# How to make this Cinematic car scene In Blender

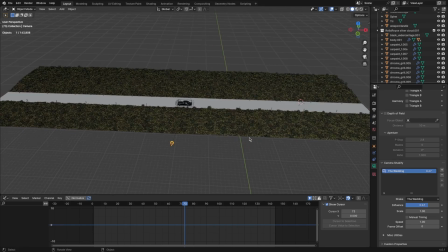(0:00)
Hello everyone, today I'm going to be showing you how to make and animate this scene in Blender.
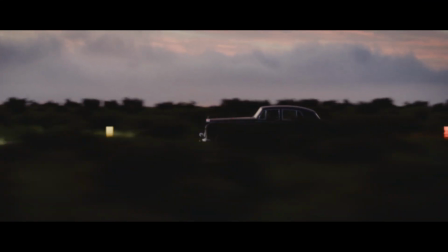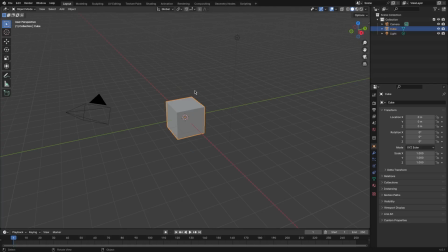(0:11)
Okay, let's get started. So delete everything in your scene, Shift A to add a plane, in edit mode click S then X to scale it along its axis.
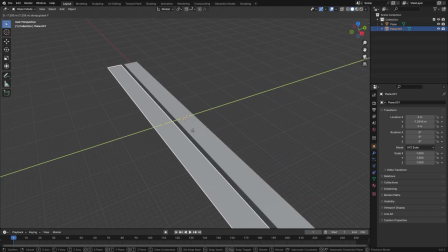(0:21)
This is going to be our road. Duplicate the plane, and then in edit mode duplicate it again to the other side of the road.
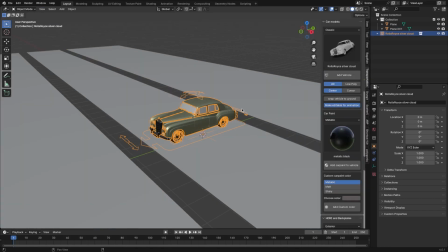(0:27)
This is going to be our ground for the grass. Now just extend the edges. Import your car model, and if you don't have one, here's a few websites where you could download one for free.
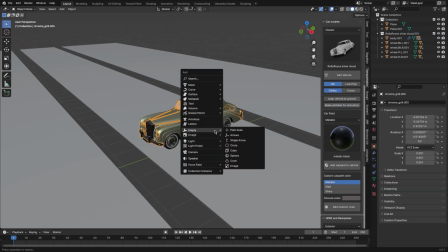(0:36)
It doesn't have to be rigged. Add an empty, this is going to be our main control object for the scene.
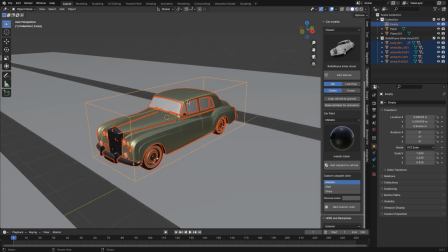(0:42)
Select all the objects making up your car. Then selecting the empty last, hit Ctrl P to parent the car to the empty.
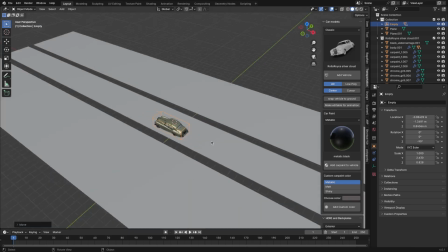(0:49)
Rotate your car and move it so it's on the side of the road. In this case, I had to adjust the road to make it a little bit wider so it fits the car.
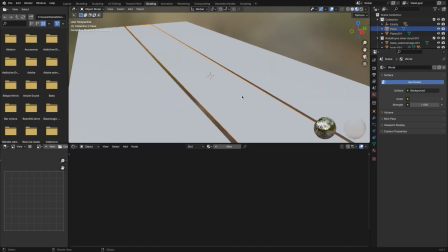(0:57)
In the shader editor,
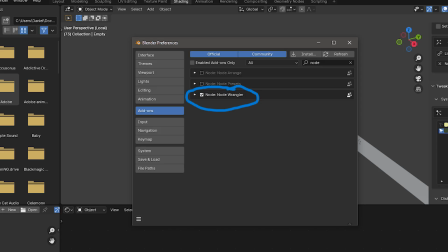(0:58)
add a new material, and selecting the principal shader with the Node Wrangler add-on enabled, hit Ctrl T, and then import your road texture.
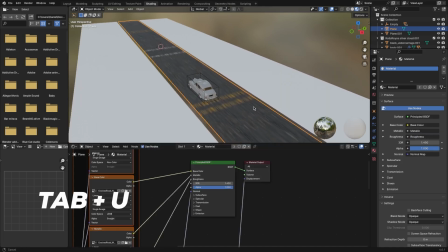(1:07)
Now the texture is all messed up, so to adjust it, hit Tab, make sure everything is selected, then U, unwrap.
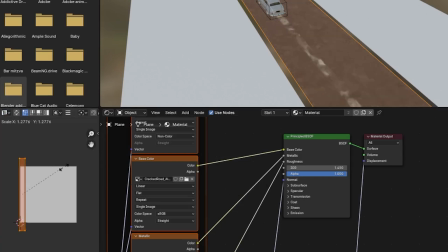(1:14)
In the UV editor, select your unwrap, then scale it until it fits the size of the road.
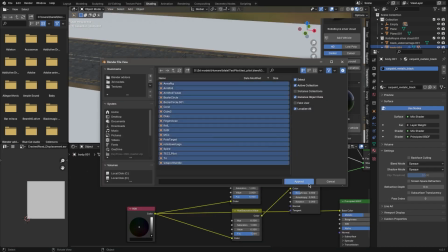(1:21)
This part is optional, but what I did was imported a character. I used this character from CG Trader.
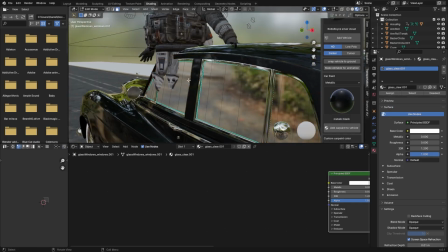(1:27)
I wanted the character's arm to be outside the window, so in edit mode, I deleted the window. Make sure to parent the rig to the control object. Now let's pose our character. For this part, just have fun.
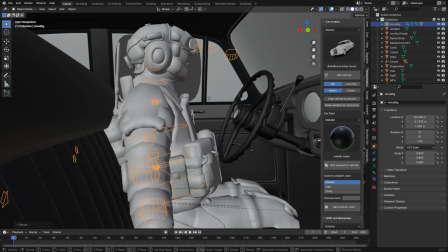(1:39)
Try to keep in mind also the proportions of the character to make sure it fits inside the car. For this character, I wanted to remove the back gear.
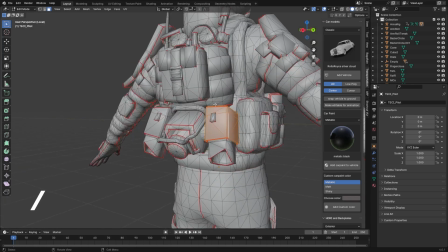(1:45)
Select the object, hit slash to view only that object. Then in the edit mode, I deleted all the parts of the model I didn't want.
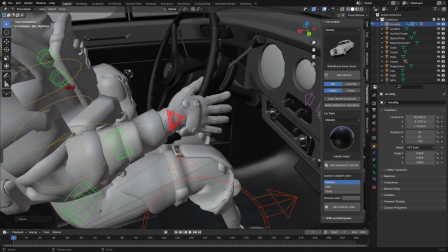(1:53)
Then I roughly pose the character to the car. But it doesn't have to be too accurate, because it's barely visible.
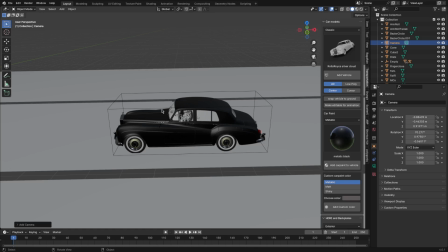(1:58)
Okay, now add a camera, then hit Alt-R to reset its rotation.
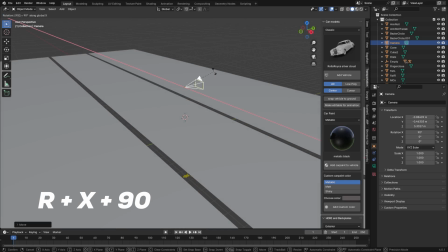(2:04)
Then RX90 to rotate it 90 degrees. Then move the camera to the side of the car.
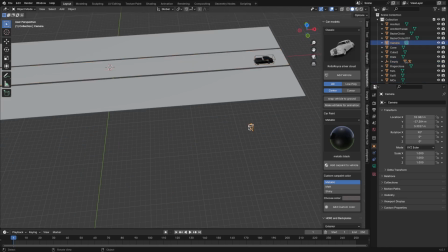(2:10)
Parent the camera to the control object, so it follows the car. I changed the aspect ratio to a wider, more cinematic look.
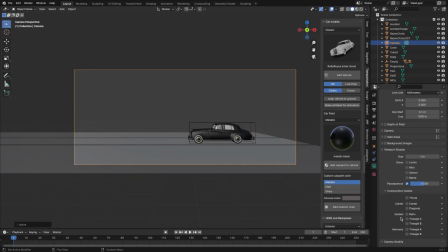(2:17)
In the camera viewport settings, I used the golden ratio, just to help me with the composition.
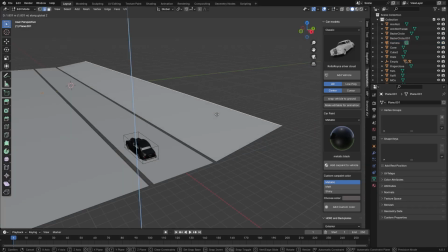(2:23)
I wanted to make the background a little bit hill. So I moved up the edge and added a few loop cuts to add a little bit of a curve.
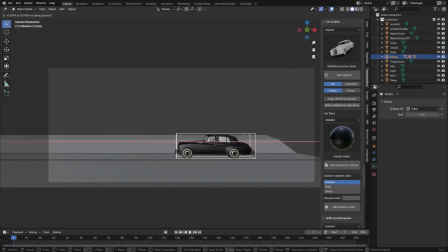(2:30)
That'll be good enough for now. Now it's time to set the keyframes for the scene. I made it about 6 seconds long.
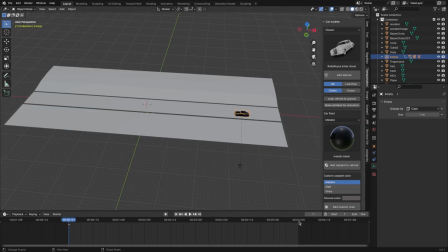(2:35)
On the first frame, I selected the empty, hit I to insert a keyframe. Then I went to the last frame and moved the empty to the end of the scene.
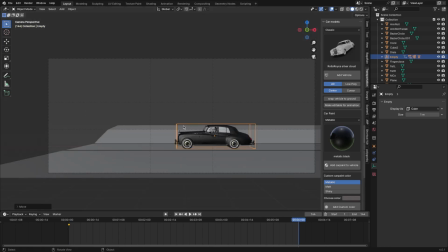(2:43)
Then I hit I again to insert another keyframe. Selecting both keyframes, I hit T and linear to make sure the car doesn't speed up and slow down and has a consistent speed.
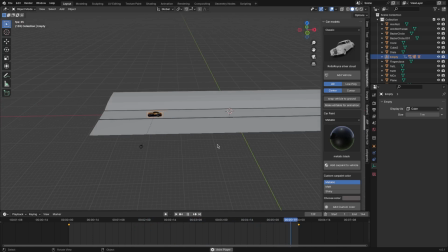(2:54)
Watching back the scene, I realized the car was moving too slow, so I selected the ground.
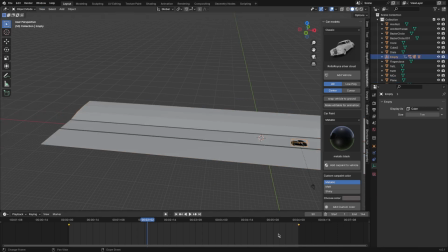(2:59)
Then in edit mode, I extended it so the car would drive faster. Go to your last frame and move the car to the end of the scene, and make sure to insert the keyframes again.
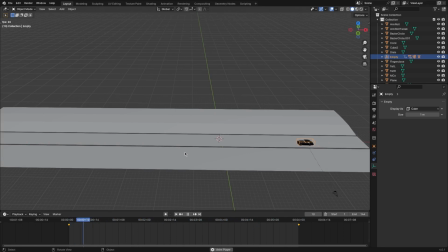(3:08)
I did this a couple times until I got the speed that I wanted. That looks about right. Next, I want to add some variation to the ground to make it look a little bit more natural.
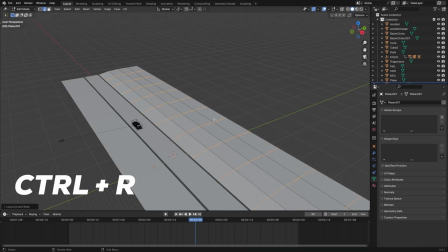(3:16)
So I added a bunch of loop cuts so I have more geometry to work with. Click O to enable proportional editing.
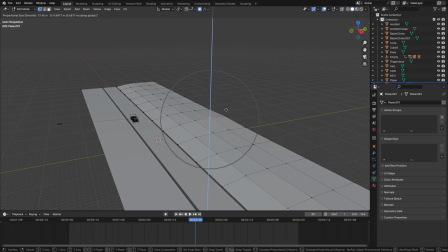(3:22)
Use the scroll wheel to increase the radius. Then you can move the geometry to add some small hills to the ground.
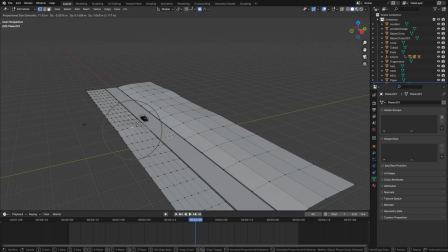(3:28)
I did the same on the other side. Another thing to note is that whenever you move the geometry, you can hold shift to make smaller adjustments.
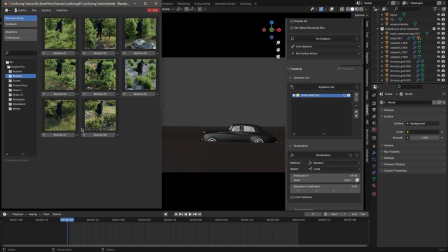(3:35)
For the grass, I used the geoscatter add-on. If you don't have access to a plugin like this, I can make a separate tutorial on how to make grass. Please let me know down in the comments if you'd like to see one. I always love hearing from you guys regardless.
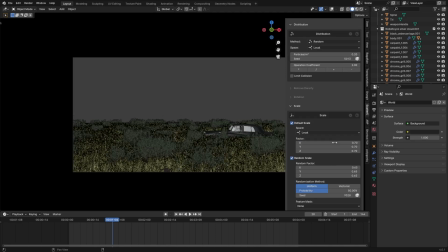(3:49)
Moving on, I turned down the density and the scale of the grass. I noticed that it was still blocking too much of the car, so I moved the ground down.
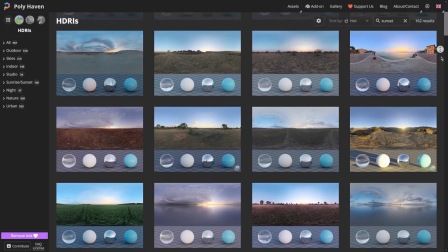(3:56)
Okay, now we can add our HDRI. You could get a bunch of free, high-quality HDRIs from HDRI Haven.
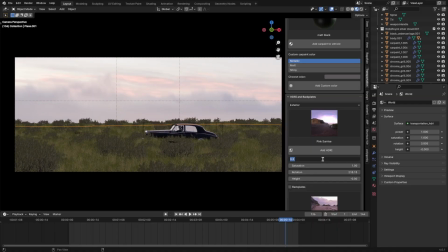(4:03)
Then I just rotated the HDRI so I could get a part of the sky that I like. Then I turned down the brightness a bunch.